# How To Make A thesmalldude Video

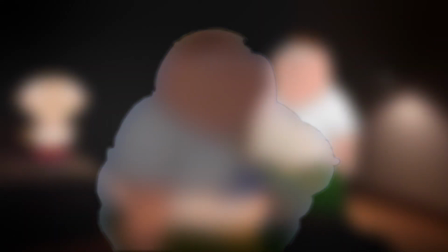[0:07]
crazy. I'll tell you what this video isn't. It's not gonna be a tutorial, because tutorials are boring.
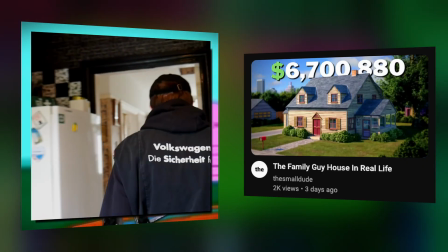[0:16]
Yeah. What this is gonna be is telling you how I thought of making this video, the thought process behind it, the creative process.
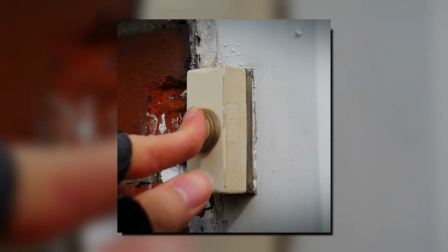[0:23]
I'm only talking about the most essential creative ideas. I'm not talking about specific effects or anything like that.
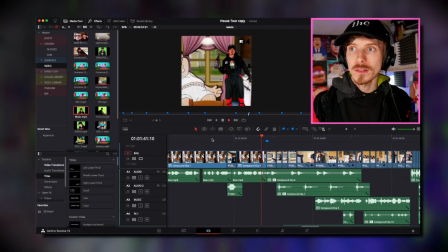[0:30]
What I'm telling you here is fundamental concepts that you can apply to any skill level.
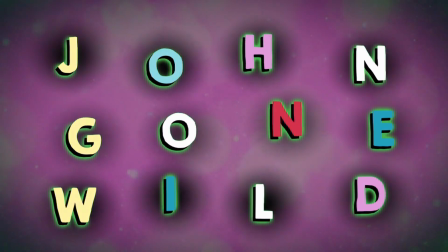[0:35]
And this is supposed to be a fun video for anyone who just wants to know the creative process.
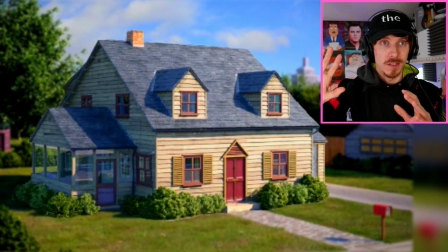[0:42]
Imagine the video like this. This house, you see that here? Imagine it's not there.
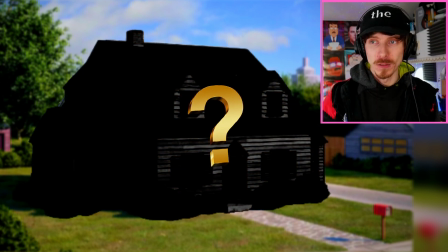[0:47]
You're building this house, and the house is the idea. The house is the video. If the foundation isn't good, the whole thing will fall down.
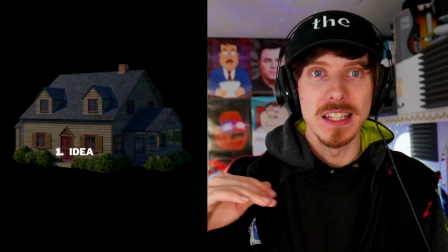[0:55]
That is the most important thing, is like getting the foundation, and then you build the scaffolding,
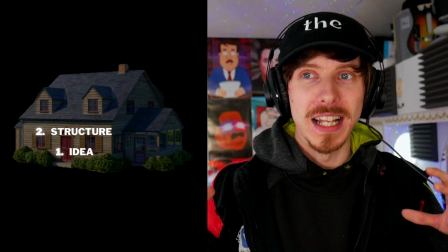[1:01]
you build the structure of the video, and then the very last thing you do is decorate and do all the little flourishes. The first thing that everyone else sees is the flourishes, and it's the last thing that you actually do. You need to think of what the premise is, and then you need to think of what the packaging is going to be like. Steve Jobs says that you need to think of the end product first. You need to think of the customer's first experience. So the first thing that someone sees when they see an iPhone, they're gonna see like the shape of the phone, they're gonna see the home screen, they're gonna see how it feels in their hand. That's the first things you should think of, because if your title of your YouTube video and your thumbnail isn't good, no one's gonna watch your video. So it doesn't matter how good your video is, if no one clicks on it, no one's gonna see it. I'm telling you, for real. That's probably the most important thing. The Family Guy house in real life.
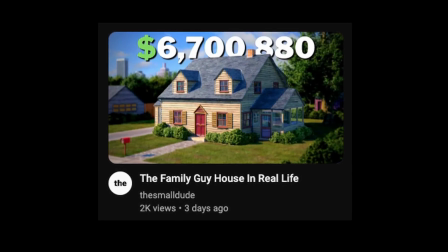[2:02]
I don't believe that working titles are necessarily a good thing, because in my experience, when I've had working titles,
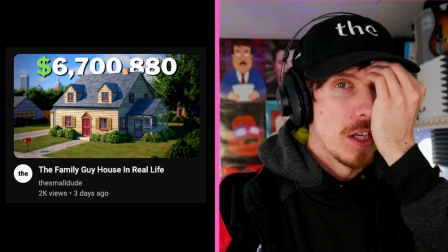[2:08]
which is something like you call the project like sample project 1 or whatever,
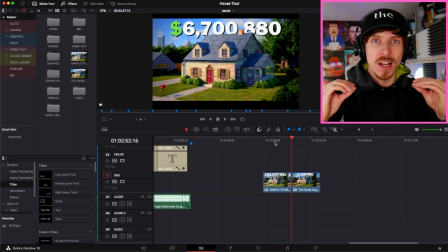[2:14]
I try to make the title like before I've even started the video, so that you know what you're making. It's kind of like a mission statement. It's like a focus point to always come back to. If you ever get lost in the creative process, just come back to it, like, what's this called?
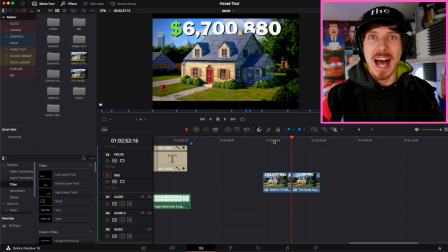[2:31]
That goes with anything. That goes with like an album. The destruction of modern man.
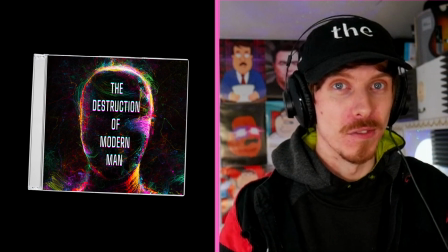[2:37]
You might want to base your songs around this idea of destruction, because that's the first thing people will see.
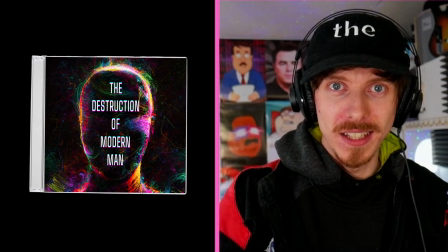[2:43]
They'll see the name of the album and they'll be expecting something destructive, something powerful.
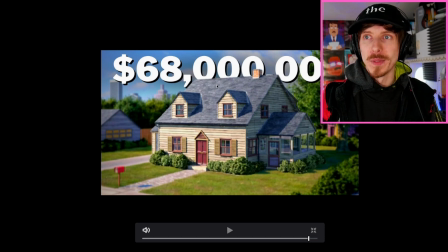[2:49]
This was something I did in like 5 minutes, and it's just simple. There's two elements.
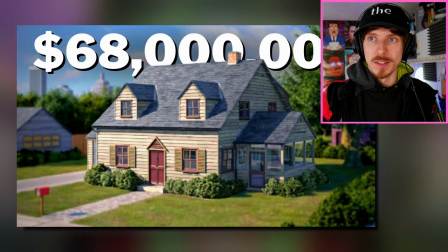[2:54]
There's the price tag, and there's the subject of the video. It's called The Family Guy House in Real Life.
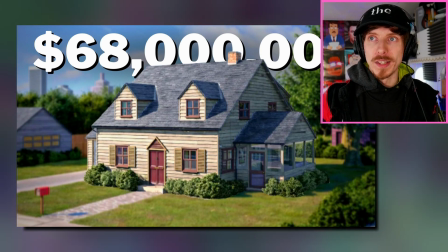[3:01]
So show clearly what they want to see. They're thinking like, is this a real place?
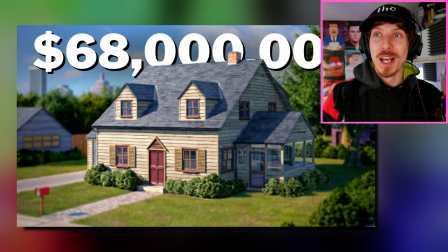[3:06]
Are we gonna go inside there? I want to see what's inside. Look at this, it's $68 million for this house.
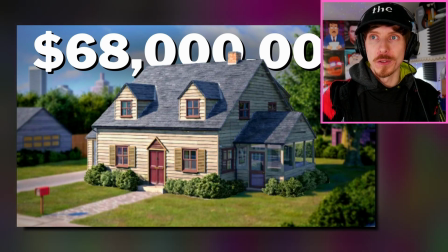[3:11]
This was actually quite bad, because this was just like the first draft. I came back to it the next day and then did this.
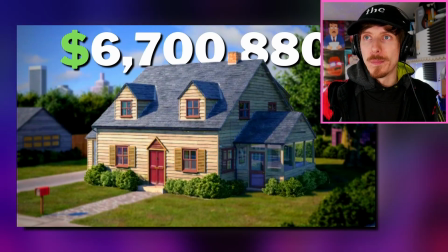[3:17]
So you can see that the colors are more saturated. The background is like slightly darker so that it makes the house stand out more.
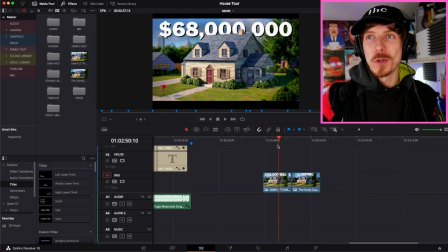[3:25]
And the number is smaller, because I know this is a joke or whatever, but no one's gonna believe that this is 68 million, like not even for a second. But if this is like 6.7 million, that's such a specific number that people are thinking, well, maybe this isn't really a house, but like, well, what is it? You know, what is it?
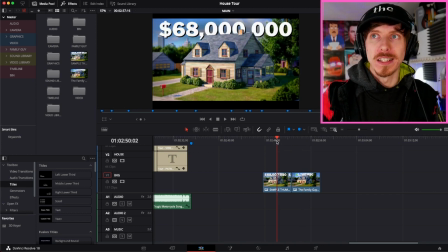[3:45]
And also, if you do a number that's not rounded, so like 68 million, you assume that they're rounding up or down or whatever. But if you have like supposedly the exact amount, it's just more eye-catching. It raises more questions. This is what the timeline looks like.
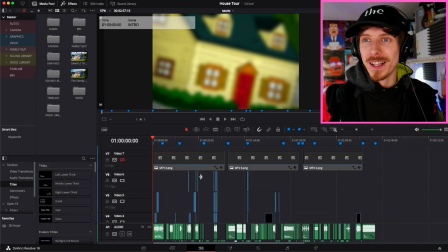[4:04]
And I know that this is scary. This looks scary.
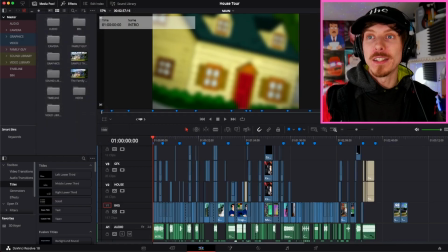[4:10]
Whoa, spooky stuff. You know what? It doesn't matter how good you are. It's incomprehensible.